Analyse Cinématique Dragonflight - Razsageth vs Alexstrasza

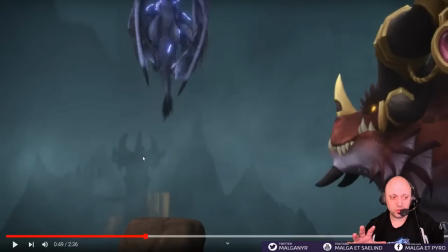18:16 donc on a vraiment encore une fois le côté l'opposition Titan, l'opposition élémentaire Même si effectivement il y a aussi du coup comme c'est le coeur de la civilisation Vol noir dragon N'oublions pas que les dragons c'est ceux qui ont rejoint Les dragons noirs c'est ceux qui ont
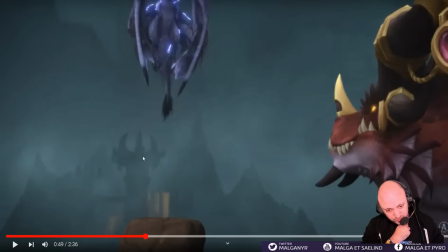18:30 rejoint Les dieux très anciens et les seigneurs élémentaires Se sont battus il fut un temps Pour les dieux très anciens C'est ce qui me fait peur aussi Mais nous verrons
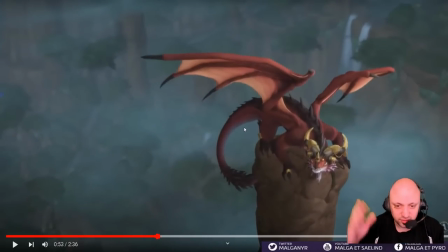18:44 Et c'est clairement volontaire Je sais que certains des fois se disent Vous vous interprétez de ouf A quel moment tu choisis ça en fond d'écran Il y a quand même toute une équipe de personnes qui sont à l'origine de ces cinématiques de cinématiques, je vais en parler d'une cinématique d'ailleurs qui arrive après mais qui est cinématique avec le moteur in-game ils ont fait un gros travail là-dessus,
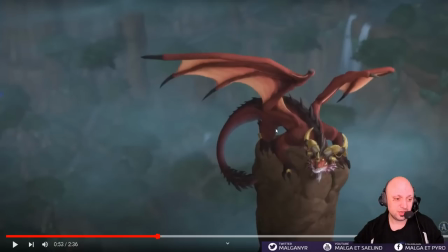19:02 je gueulais beaucoup sur les cinématiques qui incluaient le joueur à Shadowlands ils ont bien amélioré le rendu comme à la fin de Shadowlands, ils ont bien amélioré le rendu de celle de Dragonflight et d'ailleurs cinématique d'après il n'y a pas le joueur et l'interaction entre Alex Traza et Rion est incroyable mais j'en parlerai après
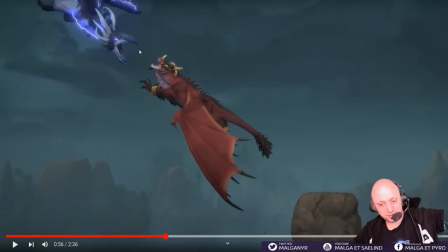19:19 Donc voilà, le conflit entre les deux, encore une fois le rapport d'échelle la menace énorme et vous voyez par exemple le plan ici d'un point de vue cinématographique soit c'est n'importe quoi, soit il est volontaire vous avez le cadre normalement devrait être comme ça en fait hop, vous avez votre cadre,
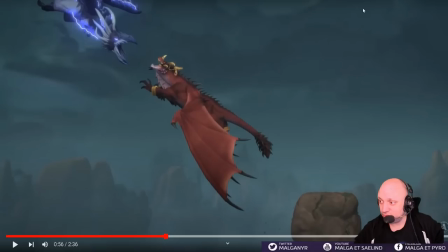19:34 il s'arrête là quel est l'intérêt d'avoir la moitié du plan où il n'y a rien ici et surtout ici c'est rappeler que c'est l'opposition de style et que c'est toutes ces terres qui vont et le monde entier qui va dépendre de cet affrontement en fait tout en ayant le ralentis vu que cinématographique en mode regardez comment c'est stylé, on est trop fier,
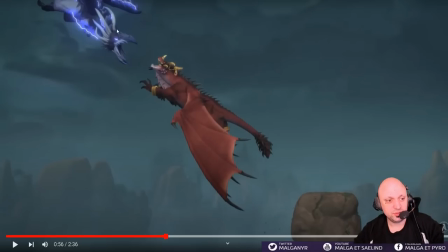19:53 logique c'est vraiment magnifique et la menace qui vient du haut encore une fois par rapport aux défenseurs qui se jettent depuis le bas l'avantage est clairement en faveur de Razaghet
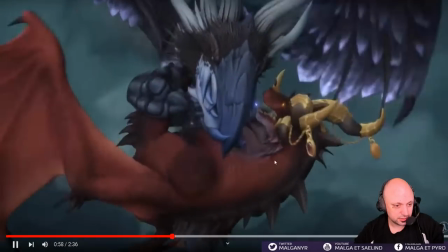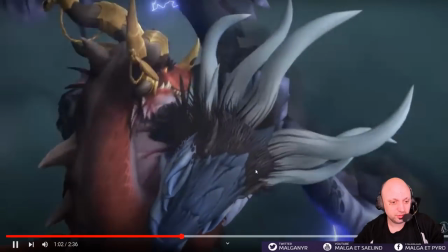20:09 encore une fois les proto-plumes les espèces de plumes
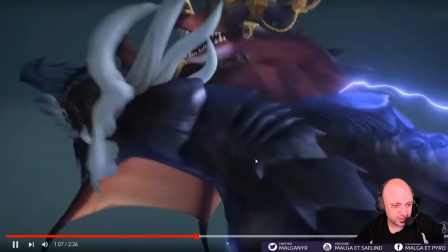20:14 incroyables de la part de Razaghet et il y a vraiment un très beau conflit je ne vais pas aller
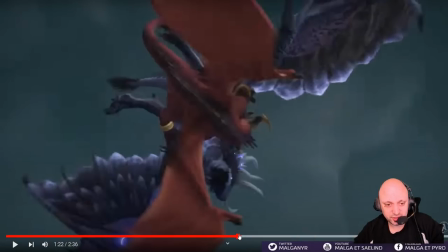20:21 sur le truc le souffle de feu d'Alex Trazan est magnifique bon voilà bagarre bagarre bagarre je ne vais pas perdre trop de temps
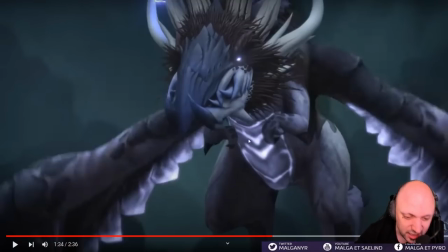20:27 là dessus l'utilisation, alors je m'attendais à ce qu'elle fasse un souffle d'éclair un petit peu, elle l'a pas fait il y a eu une morsure d'éclair on l'a vu,
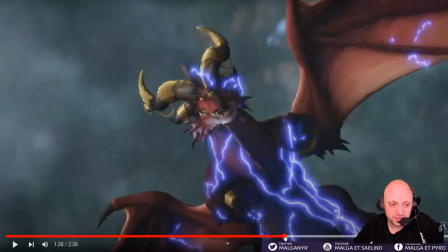20:34 mais finalement l'énorme foudroiement qu'elle va envoyer, ce qui paralyse également Alex Trasa qui ne peut que chuter heureusement il y a un peu d'eau en bas
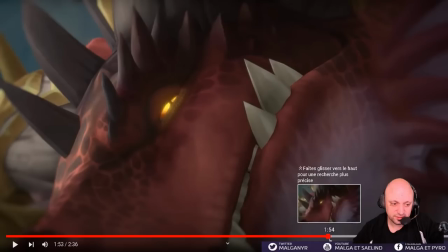20:42 et encore une fois l'intervention d'Irion qui cette fois-ci
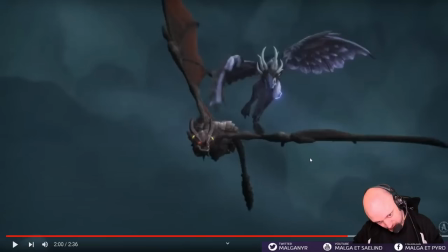20:47 met un coup d'arrêt ce qu'il n'avait pas pu faire lors de la libération de Razaghet, là il arrive et il peut attaquer par derrière, profiter de sa petite taille pour ne pas être détecté et arrêter
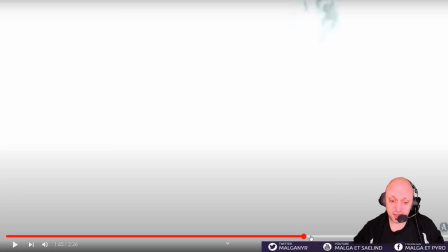20:56 Razaghet en cours Razaghet qui est sur le point de tuer Alexstrasza en même temps elle est dans
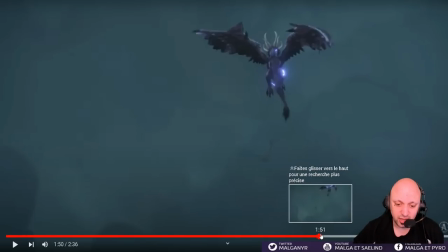21:01 la bagarre elle est sur le point de elle veut mettre fin à la vie d'Alexstrasza
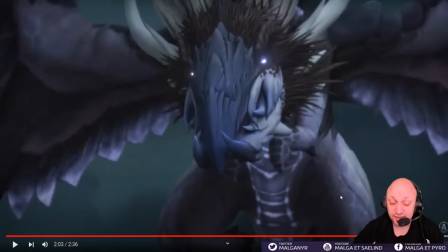21:07 et l'intervention on va un peu la raisonner j'ai envie de dire et ce qui est
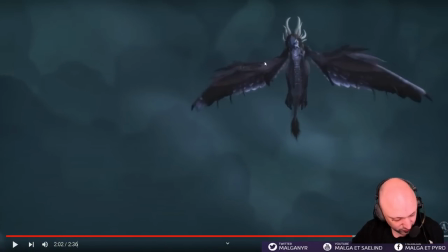21:13 intéressant c'est que contre Alexstrasza on disait que justement la motivation et la politique de Razaghet c'est vraiment de vouloir changer les draconnets etc mais elle a une haine pour ses geôliers ce qu'on peut comprendre 20 000 ans d'enfermement mais du coup elle veut quand même vraiment sauver enfin elle tue des draconides mais elle veut
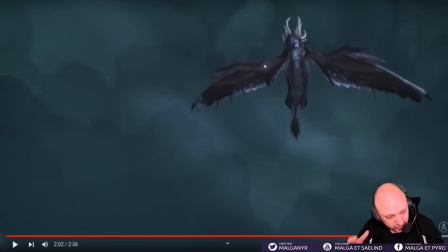21:32 sauver les dragons, elle veut vraiment sauver les oeufs etc, y'a pas l'idée de détruire les oeufs, de tout casser etc, y'a vraiment l'idée de, elle veut récupérer les oeufs et juste leur enlever les trucs des titans